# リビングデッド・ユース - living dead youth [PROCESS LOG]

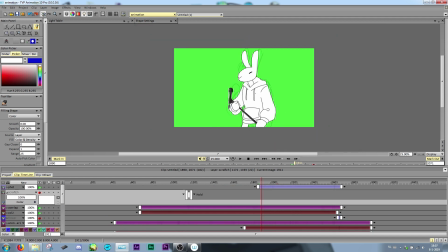Because of how After Effects works with transparent video, it doesn't take transparent MOV files, so I had to turn off the background and
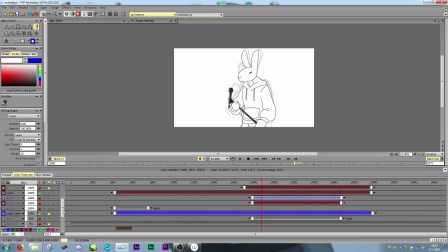export the full animation layers and then also export the animation with only the layer matte,
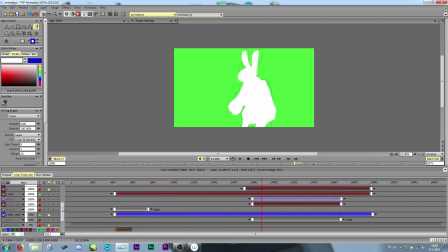so without the line art but only the part that was filled in, so that I can use a Luma stencil to only show the animation instead of the entire black thing.
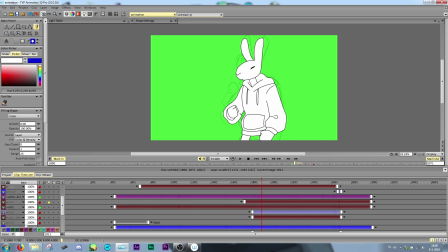And because if it showed the entire black thing, I wouldn't be able to edit it onto a background.
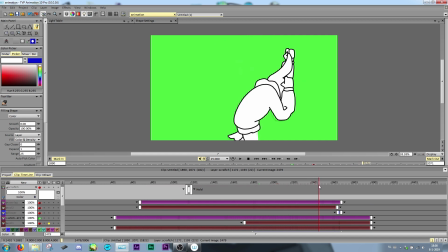So I exported all of that, and that was a fucking nightmare.
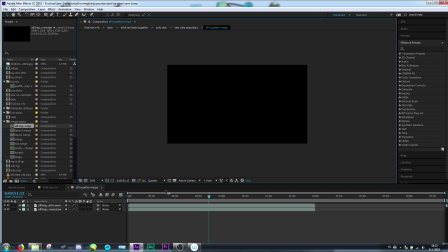So now that all of the animation is complete, it's time to throw it in After Effects.
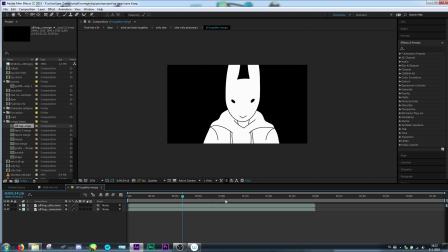Right here I have one of the merge layers. Because some of the things are animated at different speeds,
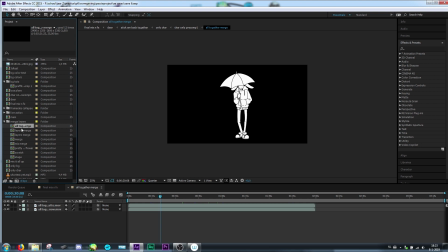I exported everything several different times because there is also one layer where it's everything together at the same time, and that's what this is.
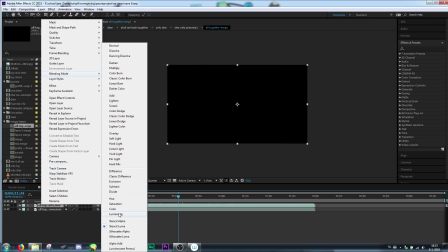So here you can see we have that, and as I said, I have the blending mode of the flat layer set to stencil Luma.
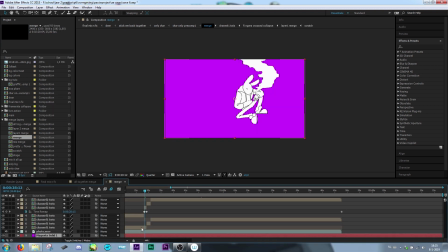Because of the Luma stencil, it makes it transparent. So I can do this. If Luma stencil isn't on, then this would just be black.
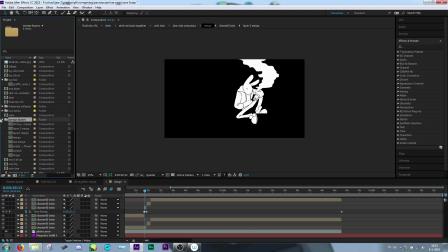I also applied Twixtor to all of these layers,
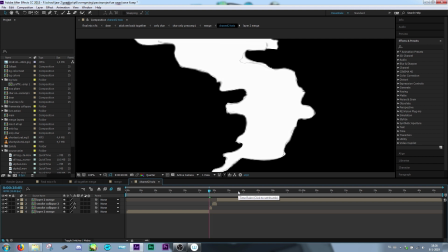and Twixtor is a plugin that generates frames between other frames.
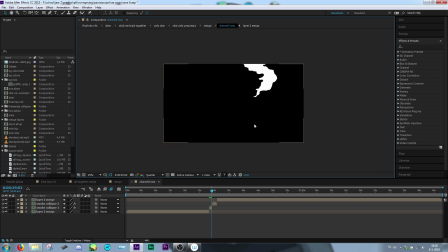My computer does not like it because it's just terrifyingly underqualified for this, but it works.
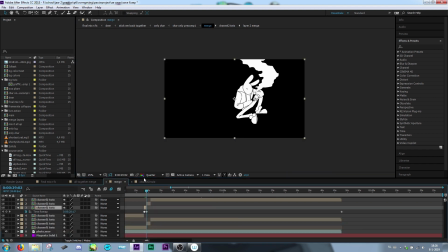That's also why some of the animation parts have only 2 frames, because it only needs to move between those 2 frames,
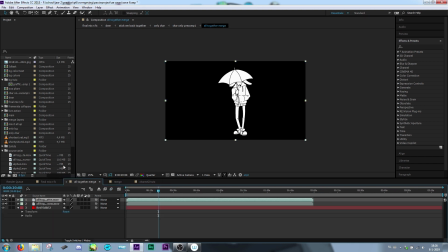and I didn't want to like animate anything else because I am on a deadline and I have shit to do.
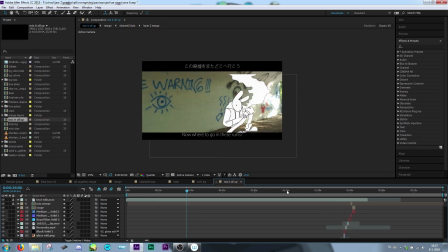After that, I edited all the backgrounds and all the characters together to try and get some semblance of unity in this.
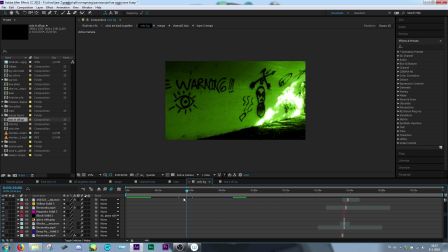And after that, I split those layers up so that I had a layer that's only the background and only the character animation. And I needed the layer of only the background so that I could do this and add a single solid layer above every single cut with the color blending mode.
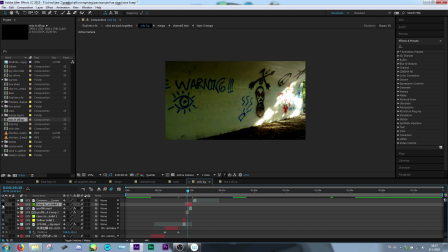And you'll see right now, if I turn this off, then it's the regular colors, but with this on, it's just all green. And that's to create a semblance of unity in the entire thing. And also because black and white characters on monochrome backgrounds look really cool.
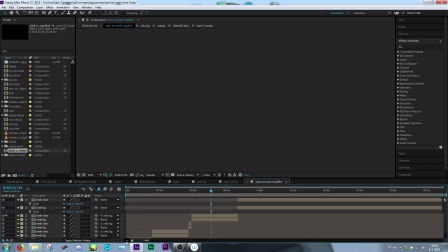Right here, I have to add some of the layer parts back together to first off merge the character and background layers once more.
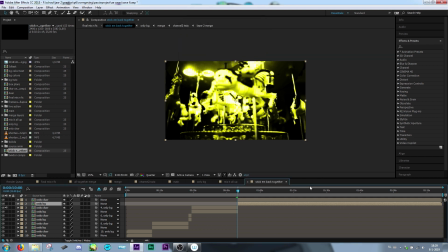And also because at some point during the process I decided to shorten the song again, but I was also already in the middle of editing. My editing and animation wasn't linear. I animated a bunch,
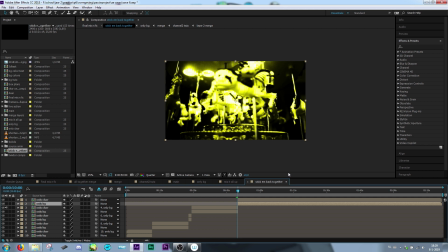composited a bunch, and then figured out what I needed to put in those blank spaces because it would help me figure out the entire video more.
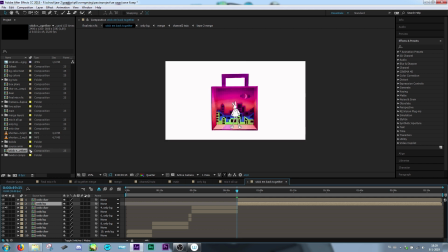So I had to cut those 2 parts back together, and then we're on to the final mix and effects composition.
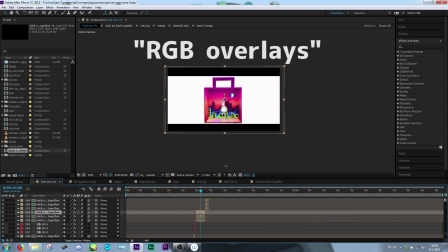Most of this was 3D overlays and Video Copilot Twitch.
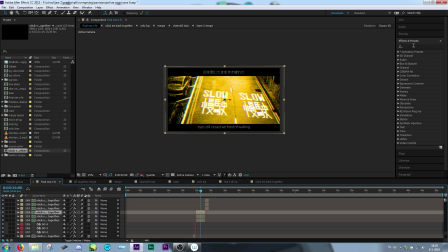I use Video Copilot's Twitch to just add random small twitches of a couple
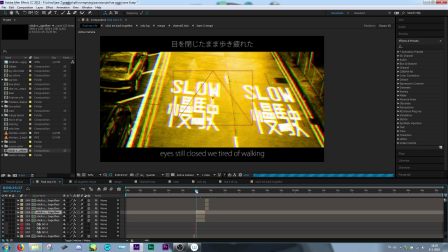pixels to keep some more movement in and to distract from my mistakes,
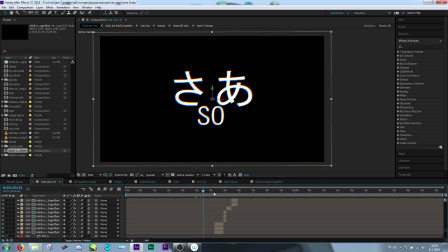which is also somewhat of the same reasons that the RGB split effect is on here.
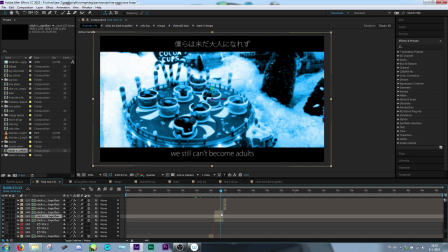I made the RGB split effect by duplicating every layer 3 times and then by adding an exclusive channel effect, which makes sure that it only keeps that channel. So if I put RGB blue on here, it only keeps the blue channel, and vice versa.
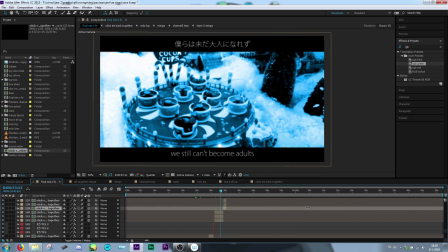And then I set all of those to add, and if I move any of them, it'll do this, which adds a really cool effect.
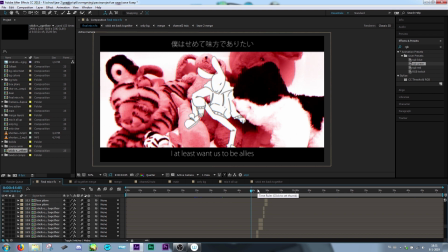Because the black and white character on a fully colored background looked a little bit awkward still, I decided to add the RGB split effect to kind of merge everything together more.
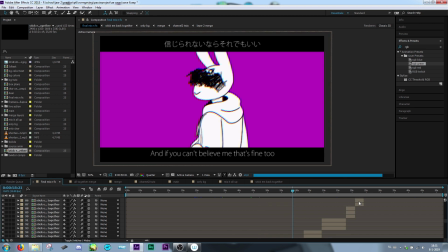And also, it partially hides the Twixtor artifacts,
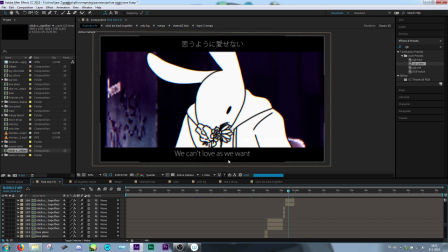which is what happens when Twixtor doesn't completely know how to make something move correctly.